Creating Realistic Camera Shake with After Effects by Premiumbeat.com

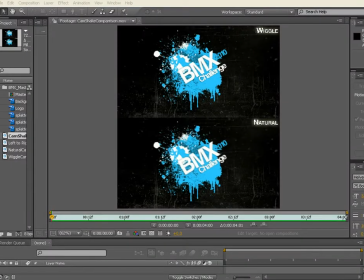(0:16)
Hi, Dave Scotland for premiumbeat.com, and welcome to another quick tip. We're going to take a look at a process where we're going to extrapolate some natural camera shake from real life footage.
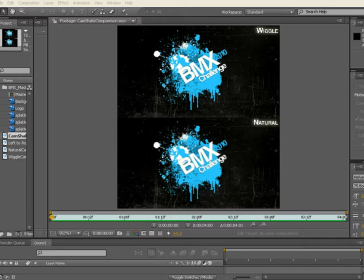(0:32)
Now, traditionally, to get some movement or some camera handheld movement into a 3D camera in After Effects, traditionally people will turn to the wiggle expression.
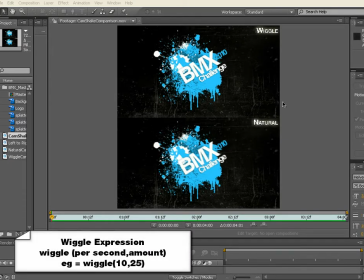(0:45)
And unfortunately, the wiggle expression does have some inherent problems with it.
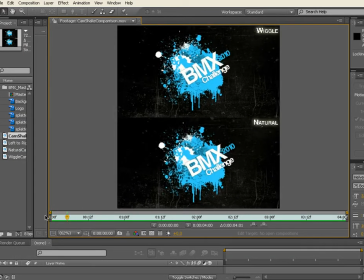(0:50)
Now, I'm just going to kick this off so we can have a look at it. The top one is driven by the wiggle expression. Now, even though it's random in its nature, it actually has a pattern to it,
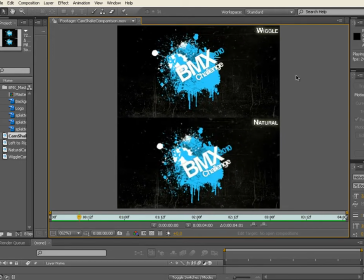(1:04)
given that the wiggle expression has parameters built into it, and it will only ever wiggle within those parameters, whereas the bottom shot there is natural movement taken from a handheld camera,
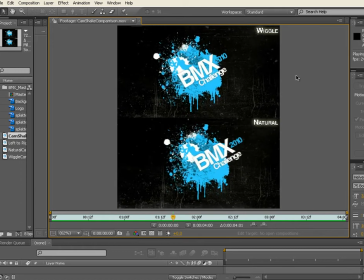(1:20)
and it just has more of an organic feel to it. The top one is just a little bit robotic and a little bit too processed, and what we're going to do is take you through the process of tracking
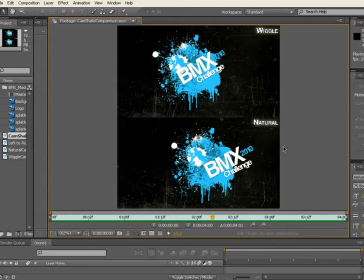(1:37)
a natural camera and bringing that into a comp such as this. And you'll start to see some of the power that you can have out of using that process. So, that, just before I close this, another problem with the wiggle expression is that if you apply a wiggle to a 3D camera,
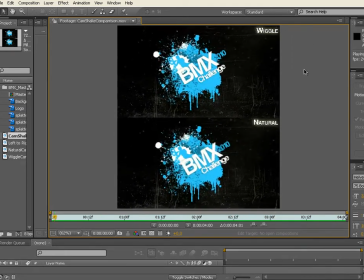(1:56)
it'll apply to all three axes, and a natural handheld camera won't be wiggling or moving in and out towards the subject. It will actually only move in the X and Y. You can, of course, move as the camera operator.
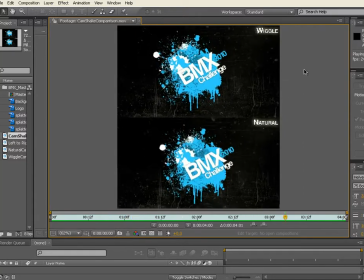(2:12)
You can move in closer to a subject and move out, but it won't wiggle back and forward on that Z axis. So that's an inherent problem with using the wiggle that the bottom method doesn't incorporate, which I think also adds to the natural feel of the movement.
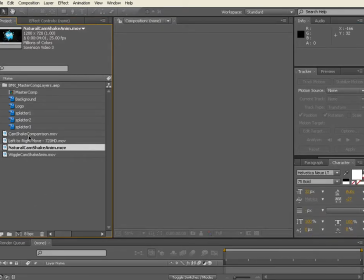(2:30)
So let's go ahead and set this up. I've got this footage that I basically shot straight out in the garden.
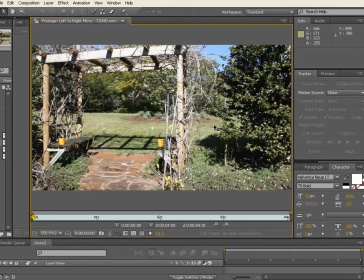(2:38)
I spent no time. I really wanted to show you how raw and unedited the footage can be and the subject matter can be for you to get some good camera motion.
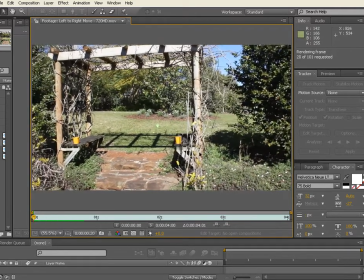(2:49)
Now, I'll just sort of play this through. I've got two objects and they're on the same Z plane as one another.
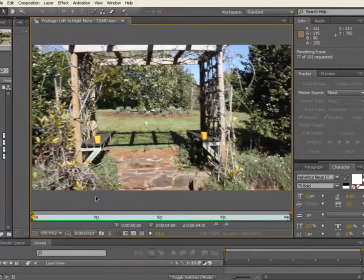(2:57)
And they share the same Z distance from the camera operator.
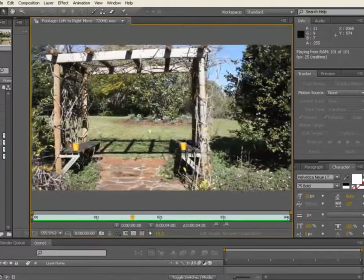(3:02)
Even though I'm tracking from right to left, I'm moving from right to left,
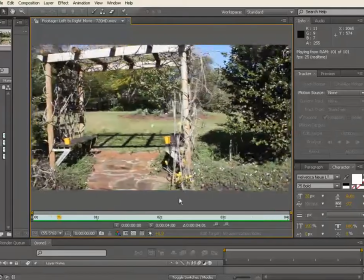(3:09)
those two objects still share the same sort of Z space, and it's going to work nicely for us.
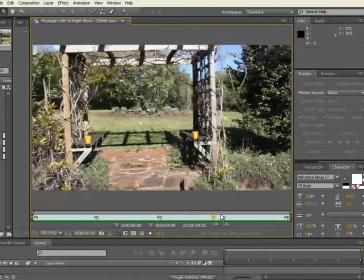(3:15)
And by having two objects, we're going to be able to extrapolate the rotation of the shot as well.
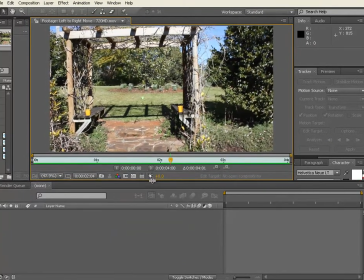(3:22)
So what I'm going to do is just going to close this.
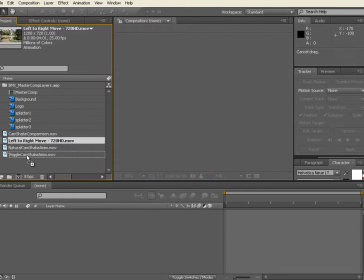(3:27)
I'm going to drag that footage down onto my new comp button.
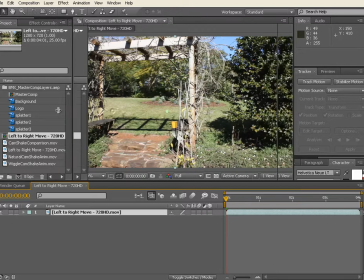(3:31)
And the beauty of using that method is it's going to set everything according to the footage.
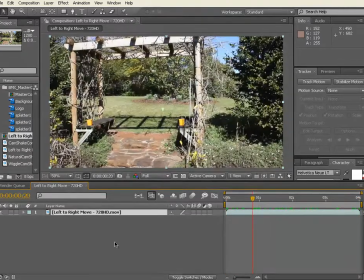(3:36)
The length and the resolution is going to be perfect. So we can grab our footage and we can go to our tracker controls.
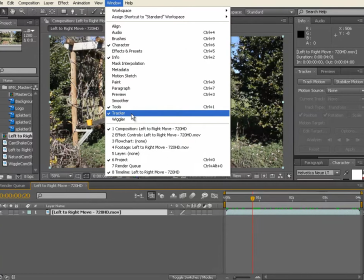(3:45)
Now, if they're not in your interface, you can get them from Window and then Tracker and make sure it's ticked and it'll be somewhere in your interface.
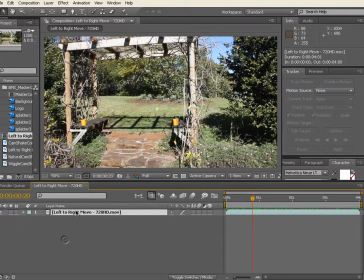(3:53)
So here's mine here. Now, with that selected, I can track motion.
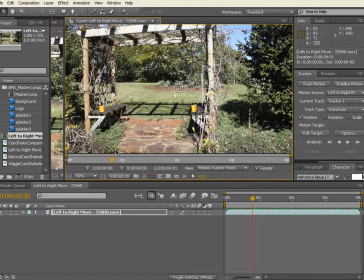(3:58)
And it pops up a second window here. We're inside the footage window for that layer now.
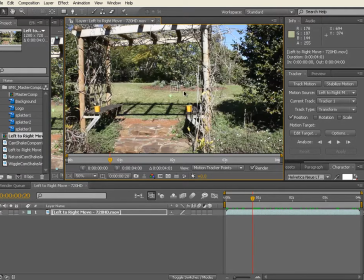(4:04)
And you'll see that there's a track marker in the center here. And what we want to do is add a second marker for rotation. And now we have two markers in the scene. So you can grab the center of the marker and drag it over to our first point.